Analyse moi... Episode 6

Bonjour à toi chers spectateurs, analysons une nouvelle séquence de film et aujourd'hui centrons-nous sur la séquence de rencontre du quatrième film de Fabrice Duwells Alléluia, sorti tout récemment en DVD. Cette séquence intervient entre 5 minutes 11 et 10 minutes 58.
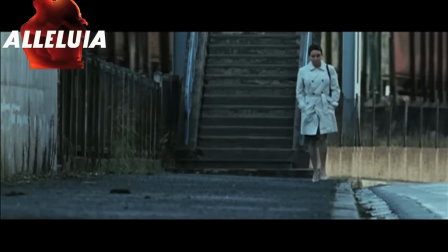0:40 C'est la séquence qui, juste après nous avoir introduit le personnage, va les faire se rencontrer.
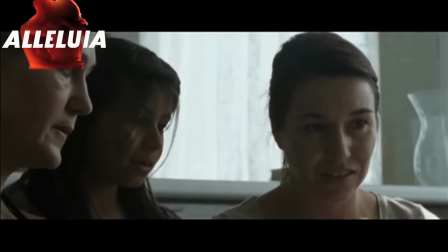0:45 On a découvert Gloria, une jeune femme célibataire qui vit avec sa fille depuis que son mari les a laissés, et Michel,
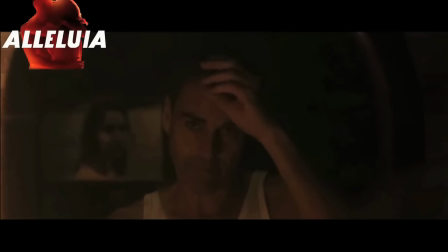0:50 un inconnu dont on ignore tout, si ce n'est simplement qu'il a très très envie de séduire Gloria. Et donc la séquence, là, ça va être une rencontre autour d'un dîner, d'un speed dating. Cette séquence-là, nous allons la regarder sous l'angle de taque la transmission d'un amour passionnel et criminel. Fabrice Duhuel, c'est un rédacteur de cinéma belge qui est fasciné et qui a envie de révolutionner le cinéma de genre, qui a envie de lui apporter quelque chose d'organique, là où aujourd'hui beaucoup de cinéastes se contentent simplement de le détacher de cela pour lui donner un aspect gore. Sa fascination pour les rapports humains et pour les corps qu'ils entretiennent l'amène à plonger ici ces personnages dans un univers qui les déstabilise complètement, celui d'un speed dating.
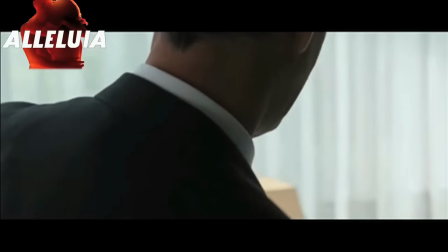1:26 Au travers de cette séquence, Duwales plante un décor faussé, une forme de relation qui va continuellement évoluer après cette rencontre.
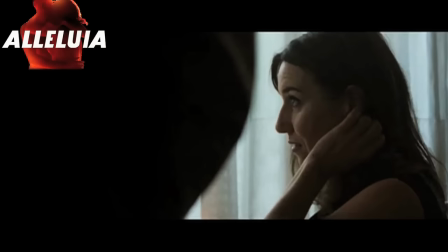1:33 Là où l'on voit clairement un rapport de domination, celui de Michel sur Gloria, Duwales le place ainsi pour le faire évoluer dans le sens contraire tout au long du film,
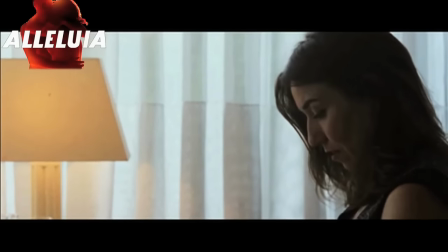1:40 la domination passant du côté de Gloria dès l'instant où Michel se dévoile complètement à elle en pénétrant directement son être. Pour cela, Duelz a cette magnifique idée de ne filmer qu'un seul côté des personnages, comme si ceux-ci étaient incapables de se regarder et de se cerner, mais simplement de penser et de contempler une certaine vision ou regard sur l'autre. L'instinct devient alors l'objet primaire de la relation que va entretenir Duelz entre sa caméra, ses personnages et le spectateur. Plus la séquence va avancer, plus Duelz va resserrer ses cadres, les rendre plus abstraits, plus inconsistants, au travers du cadrage mais également du montage.
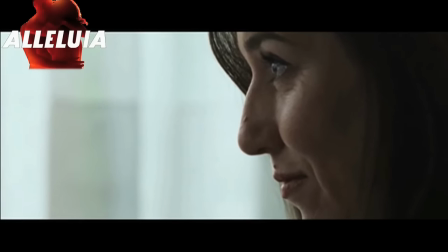2:11 Et lorsque l'on passe littéralement de l'autre côté de la fascination et que l'on passe à la passion, Duwells dessine des ombres, représentation de l'émotion et de la véritable forme de ses personnages,
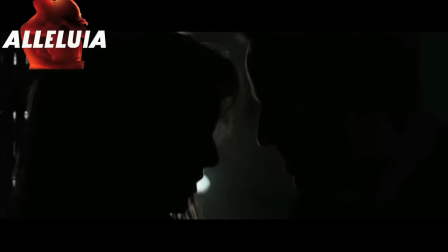2:20 des ombres qui petit à petit vont voir leurs émotions se perdre et se fondre dans une masse inconsistante que l'on nomme un cadre. Le choix de la pellicule 16 mm, chère à Duwells, va également dans cette direction organique, dans le sens où celle-ci, une pellicule sale qui laisse d'énormes taches brunes sur l'image tout au long du film, apporte une vraie force graphique et physique au long métrage et laisse l'impression au spectateur de devoir supporter le film, de le vivre et non simplement de regarder une image fixe ou même mouvante,
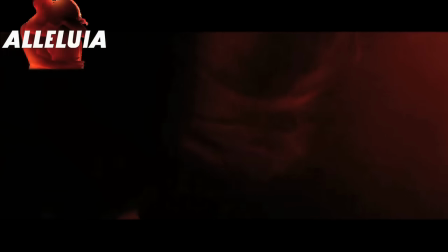2:45 même sur un écran. Là où le regard se pose alors, dans la fin de la séquence, avec cette idée d'organisme,
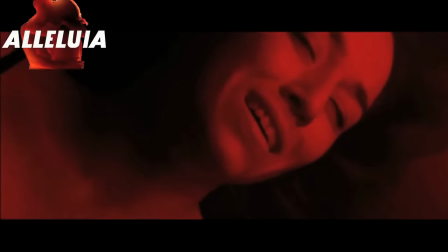2:50 c'est lorsque Gloria se retrouve au sol, plaquée, les jambes écartées, et qu'elle revit, qu'elle accède enfin au monde qu'elle attendait.
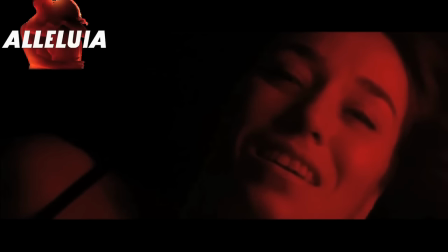2:57 Ce monde qu'elle partagera avec Michelle, ce monde de violence, dans lequel elle baigne littéralement, grâce à l'excellente lumière rouge sang produite par le chef opérateur belge Manuel Dacos. L'évolution par la passion, là, est le vrai mot d'ordre de cette séquence, que Duel parvient à traduire par un rapport émotionnel fort qu'entretiennent les deux personnage que l'on va découvrir vite de sens dans un premier temps du côté de michel mais qui est proche de l'orgasme humaniste du côté de gloria qui semble embrasser michel comme s'il s'agissait d'un dieu spirituel et organique pour elle du wells crache l'émotion allant de
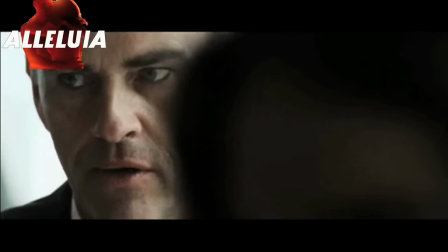3:25 l'humour à l'orgasme sexuel en passant par la passion romantique donnant lieu à une émotion pure chez le spectateur celle d'un ressenti graphique qui s'exprime
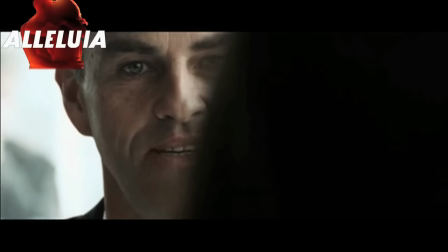3:32 par l'essence même de la pellicule de son métrage et par le travail sublime d'un cadre claustrophobique et isométrique superbe badigeonné de façon superbe d'un éclairage crasseux,
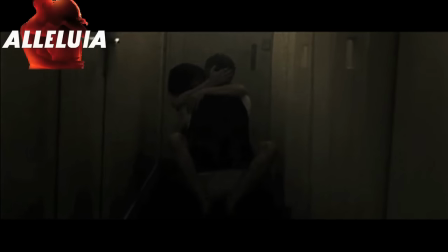3:40 traduisant l'essence même du genre qu'il aborde. La subtilité de l'écriture des personnages transcende également le cadre de Duelles, dans le sens où ces deux êtres sont construits comme des archétypes de cinéma, la femme faible et l'homme fort. Puis petit à petit vont être déconstruits pour amener finalement à une véritable romance contraire au cinéma classique et nous offrir un moment de grâce émotionnelle qui transcende l'image.
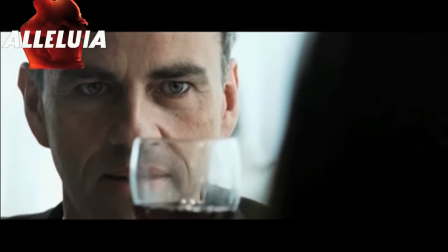4:00 Plus la séquence évolue, plus l'on ressent de l'affection pour la romance qui naît de ces deux êtres.
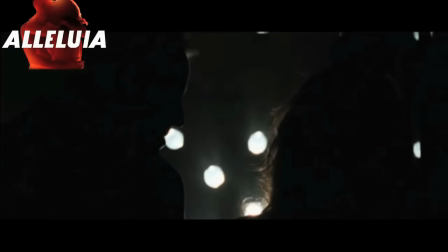4:05 D'où l'idée ensuite de la part de Duelles et de ses deux co-scénaristes de jouer avec la place de l'émotion et du ressenti chez le spectateur,
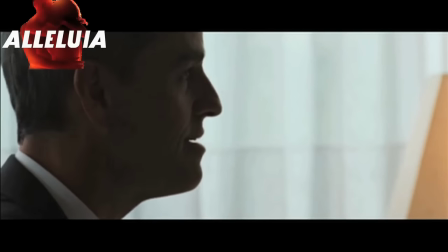4:11 Michel devenant petit à petit la vraie pierre angulaire du ressenti du spectateur quand Gloria semble le mener du bout du nez pendant une bonne
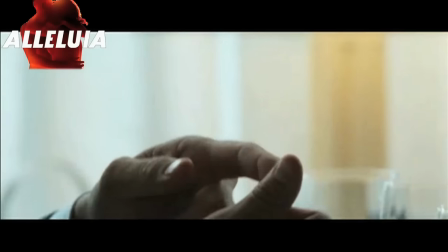4:17 marche du film comme lui dans cette séquence.